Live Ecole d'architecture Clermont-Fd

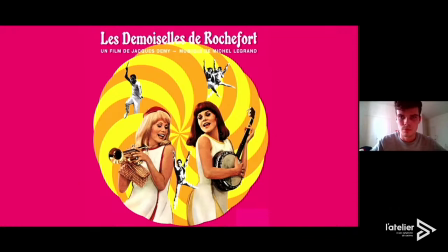2601s
Et en fait, c'est un film qui va traiter d'un été, tout au long d'un été, où on voit deux sœurs, Solange et deux sœurs qui sont en fait...
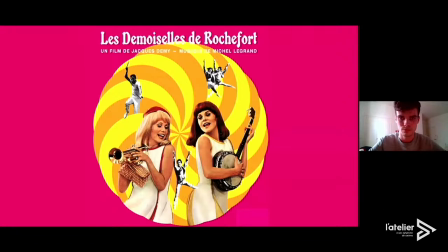2615s
musiciennes et danseuses et qui vont se voir tourner autour par plusieurs hommes dans la ville. On était dont notamment des forains et dont aussi notamment un mystérieux inconnu.
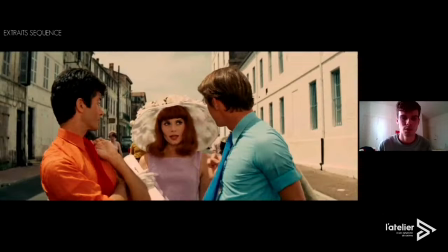2630s
Voilà, pour cette séquence, la séquence qu'on a étudiée, on peut voir Solange qui arrive dans un coin de rue, qui entre en contact avec ces deux jeunes gens et qui vient récupérer son neveu Boubou à l'école.
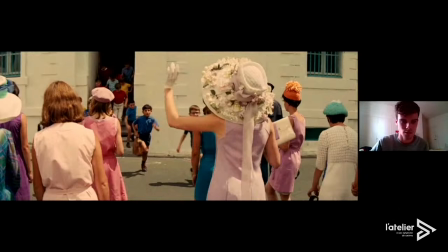2648s
Donc on voit vraiment cette scène, à travers cette scène, la sortie de l'école
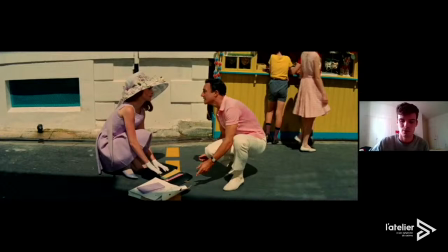2657s
et on voit aussi la rencontre avec cet inconnu, lui aussi musicien.
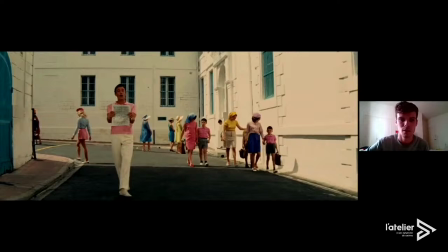2663s
Et donc on a vraiment remarqué dans cette séquence, ce côté théâtral avec l'entrée à gauche au bout de la rue et la sortie comme une pièce de théâtre.
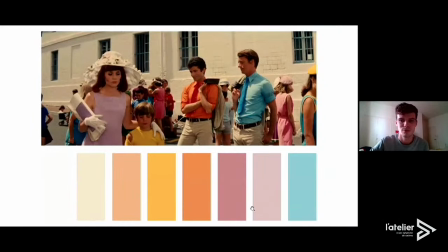2677s
Voilà, on a aussi remarqué cette présence omniprésente de la couleur. Qui vient déterminer toutes les trames visuelles et un peu architecturales aussi du film qui prend place donc à Rochefort.
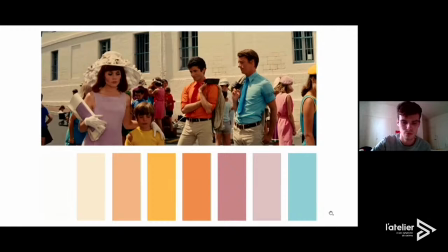2696s
Il faut savoir que dans cette ville, on a repeint pour 40 000 litres de 40 000 mètres carrés de façade tout un été, donc avec des couleurs très flash et très très pastel aussi, donc beaucoup de blanc, beaucoup de tonalités un peu beige.
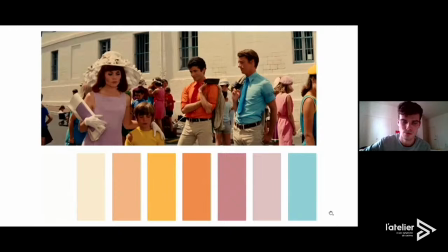2713s
Et pour ce qui est des volets et des façades, on voit aussi beaucoup de fenêtres en bleu, en rose, et c'est exactement ce qu'on retrouve en fait sur les habits de la scène, et donc une colorimétrie tout à fait pastel. Voilà, et c'est aussi ces couleurs un peu pastel
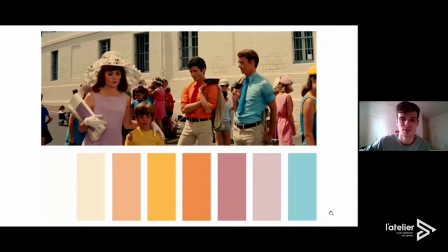2731s
qui accentuent ce côté plutôt fleur bleue de cette séquence avec cette rencontre avec l'inconnu. Et donc pour réinterpréter cette scène dans un décor, on a voulu plutôt se pencher sur le moment de l'école,
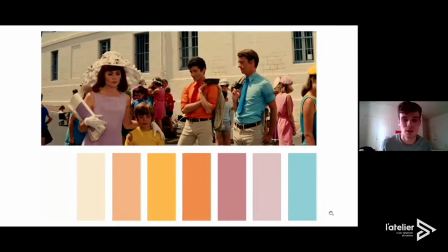2750s
plutôt en fin de journée, et ce Solange qui viendrait récupérer Boubou à l'école. Et en passant à la boulangerie, avec aussi cette découverte, dans cette fin de scène, une découverte plutôt sur la mer,
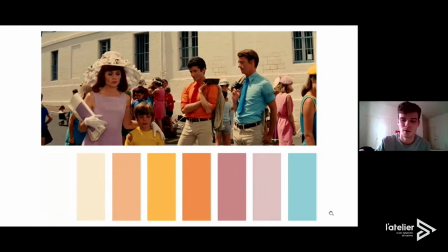2767s
puisqu'on est dans un paysage de bord de mer, tout de l'ouest de France.
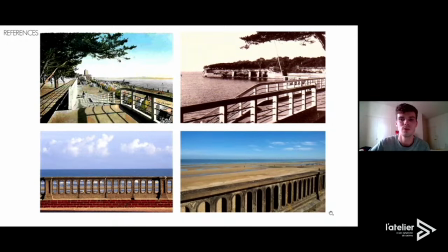2773s
Et du coup, on s'est intéressé à dire référence de balustres, de promenades au bord de la mer, comme à Cabourg, en Normandie, par exemple. Et donc c'est avec ça qu'on s'est plutôt intéressé pour cette découverte,
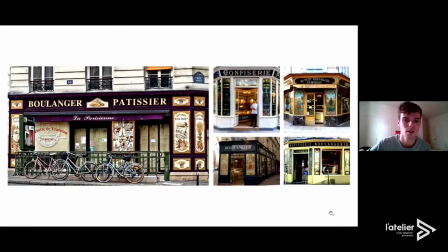2793s
mais aussi des façades de boulangerie, de vieilles boulangeries françaises typiques. Et donc ce travail, on a plutôt fait en maquette,
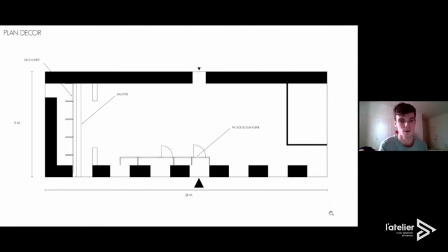2807s
donc au niveau du plan de la salle dans laquelle on devait travailler, au final, construire le décor. On s'est adapté aux dimensions avec plutôt une partie pour la découverte et une partie plus pour la façade de la boulangerie
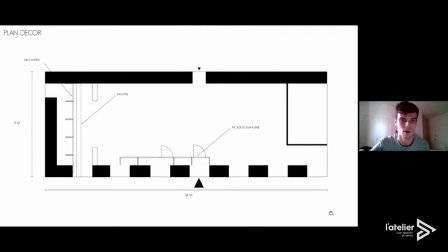2824s
où la caméra filmerait plus cet endroit-là et avec la balustre qui
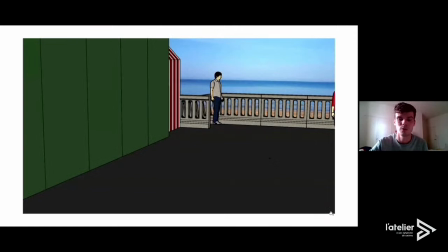2829s
cacherait également un petit peu la découverte pour un sentiment de profondeur plus importante. Donc on a aussi essayé de développer des vues avec un logiciel 3D pour voir comment pouvait se positionner la balustre avec